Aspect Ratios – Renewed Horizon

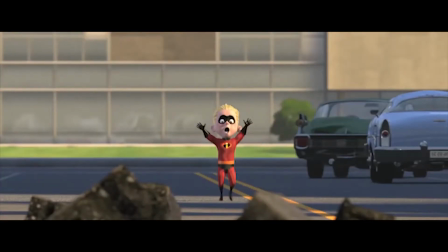[8:10]
As someone who's watched this movie a number of times since its release,
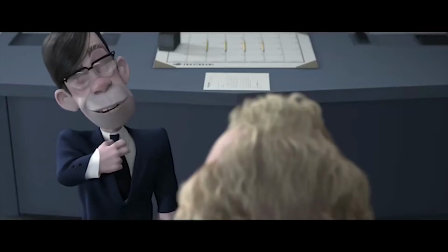[8:13]
I can safely say it was my first exposure to a film that changed its aspect ratio for effect, and from what I can tell,
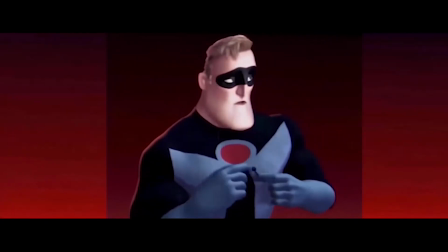[8:20]
it's actually one of the first instances of using 4:3 to specifically demonstrate to the viewer that, hey man, this shit's old.
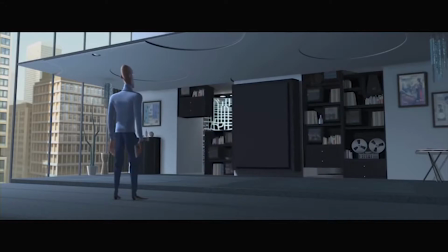[8:27]
And this is a pretty common use of 4:3 these days, but I'll be honest, I wasn't cognizant of this change in ratio during the many times I watched the movie as a kid. The first time I
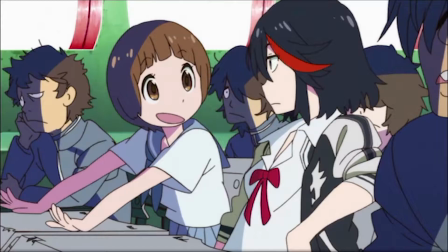[8:36]
actually really noticed an aspect ratio shift was when I watched Kill la Kill for the first
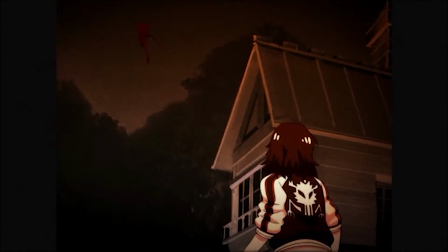[8:41]
time. The flashback scenes were all animated in 4:3 and had this nice effect to them,
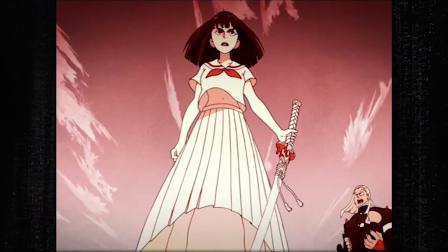[8:46]
and I remember thinking that was super cool at the time, and that feeling has stuck with me as I've delved ever further into the world of anime.
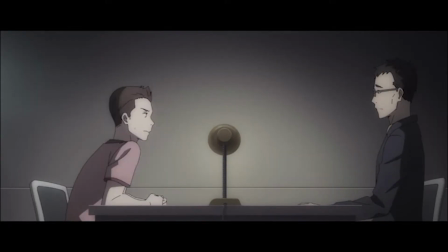[8:53]
The Millionaire Detective Balance Unlimited also changes ratios in flashback scenes, but instead uses 2.35 to 1.
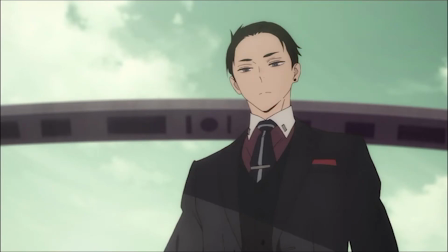[9:00]
Otherwise, it's the same idea, so there's not much to talk about, but any excuse to bring up that beautiful show with those beautiful men is a good excuse to do so. But an anime that did do something outside the norm is Vivi Fluoride Ice Song. Weird name, I know, but trust me on this.
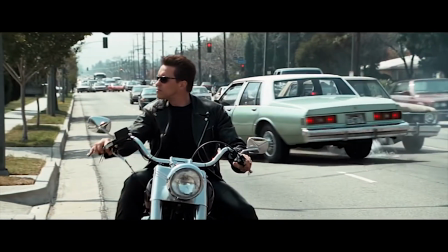[9:15]
Imagine the plot of Terminator 2 Judgment Day, where a robot is sent back in time to stop the androids from taking over, but instead of it being Arnold,
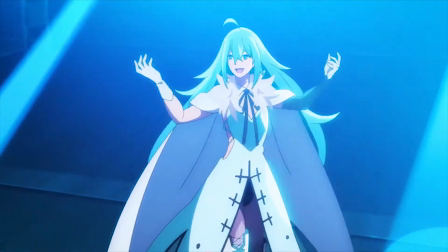[9:23]
it's basically just Hatsune Miku, and she'll kick the shit out of you while her song's playing.
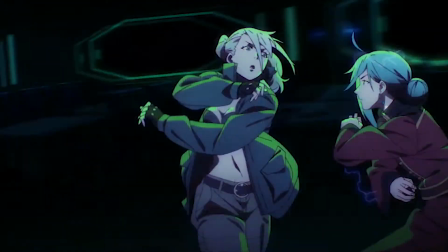[9:28]
But I'm getting off topic. Aspect ratios.
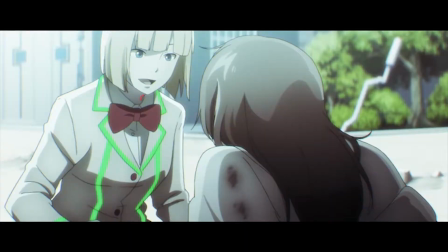[9:31]
The show masterfully uses the swapping of the ratio to supplement the storytelling by having events that take place in the original timeline be animated in 2.35 to 1,
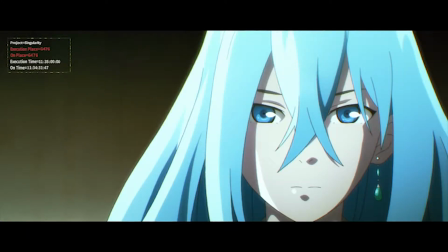[9:39]
and everything in the new altered timeline being in 16:9.
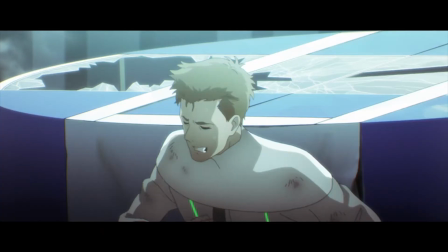[9:42]
It's so simple, but it brilliantly communicates to the viewer what timeline these events take place in.
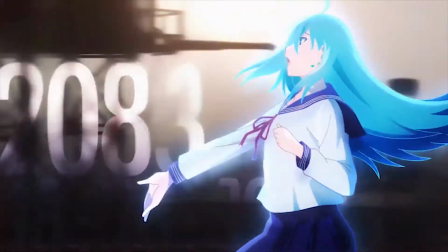[9:48]
Another great use of aspect ratios is in 86.
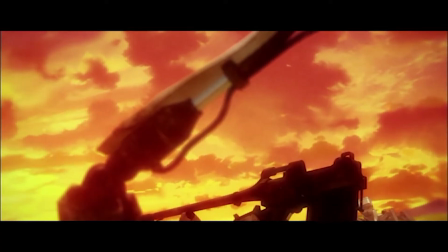[9:52]
It's in episode 22, so I'll try to avoid spoilers, but about half of this episode uses 2.35 to 1, which in and of itself isn't anything too special.
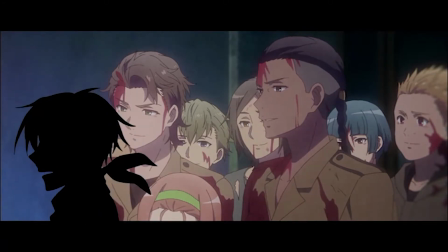[10:00]
But what makes it amazing is the use of silhouettes bleeding out from the letterboxes and certain characters overlapping with the black boxes.
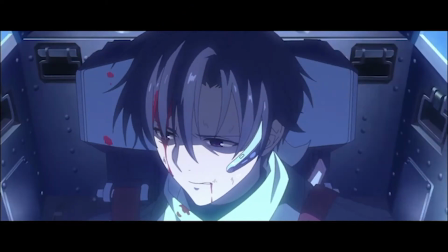[10:07]
It's really effective in context. At one point, you even get this wonky, ultra-wide, sort of 5:1 aspect ratio.
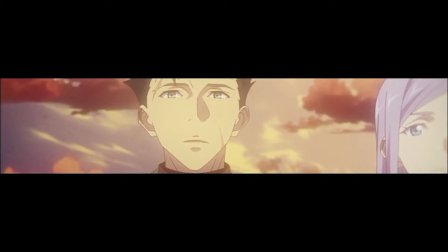[10:13]
It's crazy.
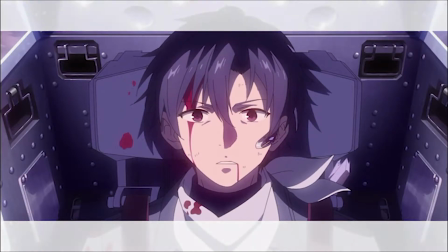[10:14]
And it really culminates in a gorgeous scene where the letterboxes become translucent and we get a bunch of beautiful shots that were framed to work well in both ratios.
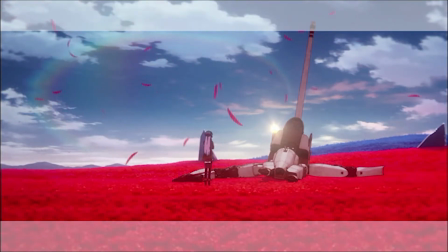[10:23]
And it's just exquisitely done. But other times, aspect ratios are just weird.
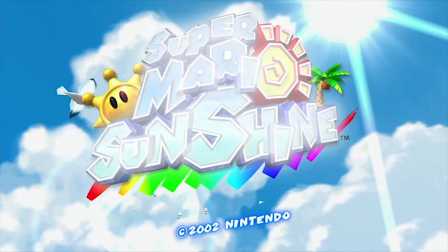[10:29]
In Super Mario 3D All-Stars, Super Mario Sunshine was presented in glorious 16:9 for the first time,
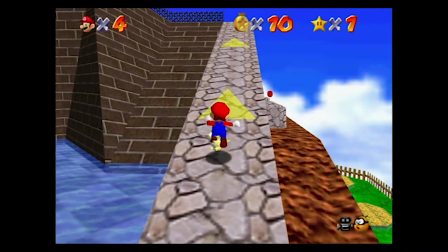[10:35]
but for whatever reason, Super Mario 64 is still in 4:3. Though, it honestly feels kind of right for some reason, even if I would have preferred it being in widescreen.
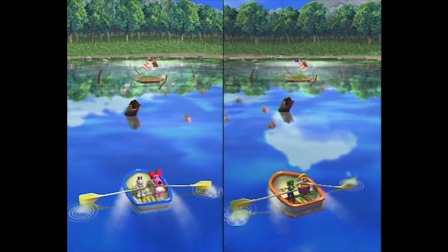[10:44]
Plenty of games in the transition era in the 2000s were made to be played in 4:3. Sometimes they would just make the game playable in 4:3 because fuck it.
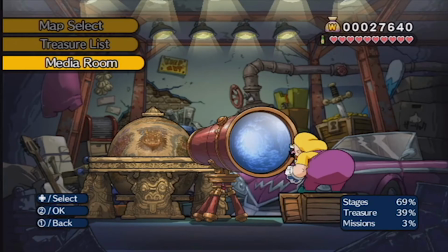[10:52]
But what if I'm Goodfeel in 2008 and I want to make one of the finest 2D platformers of the decade and then never make a sequel to it?
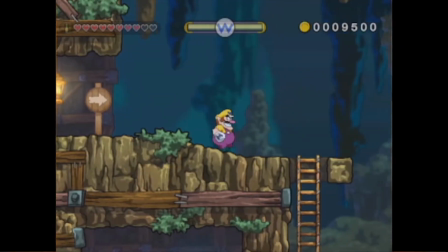[10:58]
Wario Land the Shake Dimension. That's what they call it in Europe. But if I was Goodfeel, I'd be in quite the conundrum.
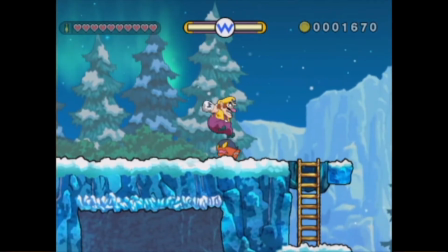[11:04]
Because you just put all that effort into making a super pretty looking 2D game and form-fitted it to 4:3.
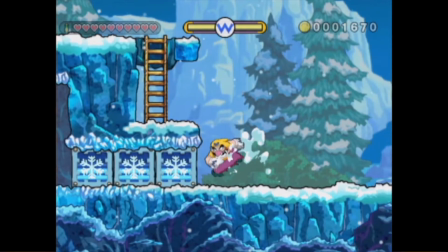[11:10]
You can't just stretch it or crop it or show the player what's out of bounds. Nobody drew that shit.
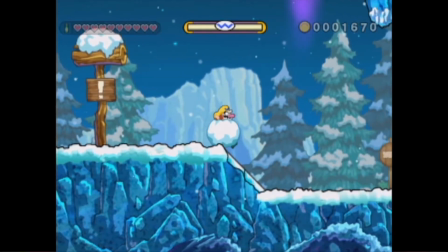[11:14]
It's a fucking void out there. Someone had the brilliant idea. What if the void was my friend?
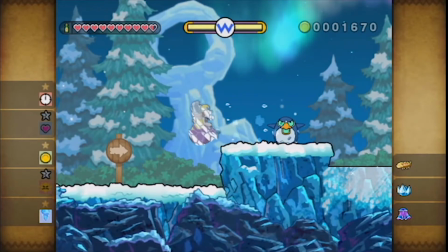[11:20]
Boom! There's all the nice things. It's convenience without dead space.
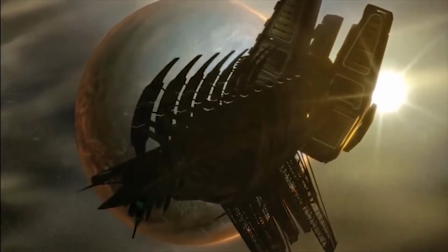[11:24]
Because why would I talk about dead space? It's just in 16:9. The 3DS is dummy weird.
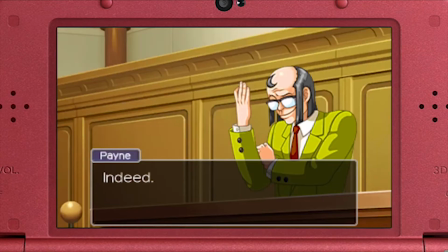[11:29]
5.3 or 15.9 is kind of an in-between of 4.3 and 16.9 numerically.
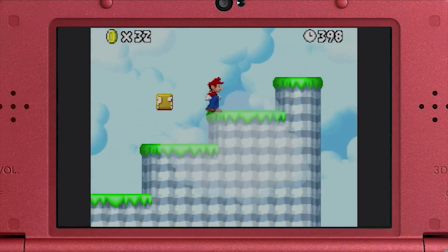[11:35]
I think you can see why. Basically, this means 4 3DS games get pillar boxing for the top screen when played on a 3DS.
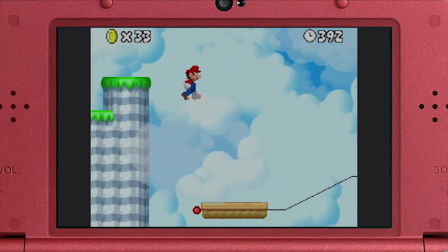[11:40]
The bottom screen is actually still 4.3, just like the DS.
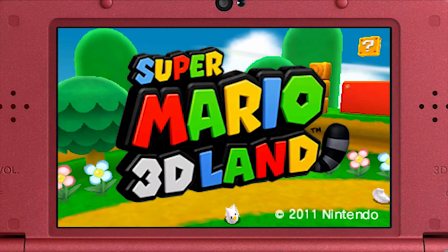[11:43]
We actually get a weird case of ratio mixing, which is a real term and definitely not something I came up with just now.
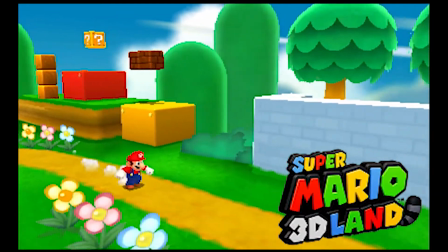[11:50]
So when you're viewing 3DS footage on YouTube, for example, you get these small ass black bars on the side.
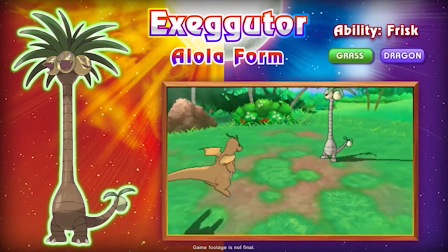[11:54]
But Nintendo would never. With trailers for 3DS games, they almost always found some way to put a border around it or just put an actual 3DS around the footage.
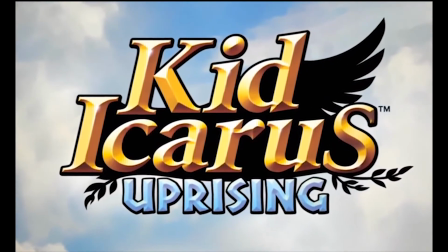[12:03]
I was actually able to find a Kid Icarus Uprising trailer from over a decade ago that actually had the black borders, but that almost never happened.
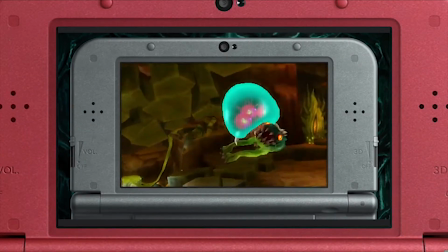[12:10]
Because of this weird aspect ratio, watching 16:9 videos like those trailers on a 3DS would end up weird as hell.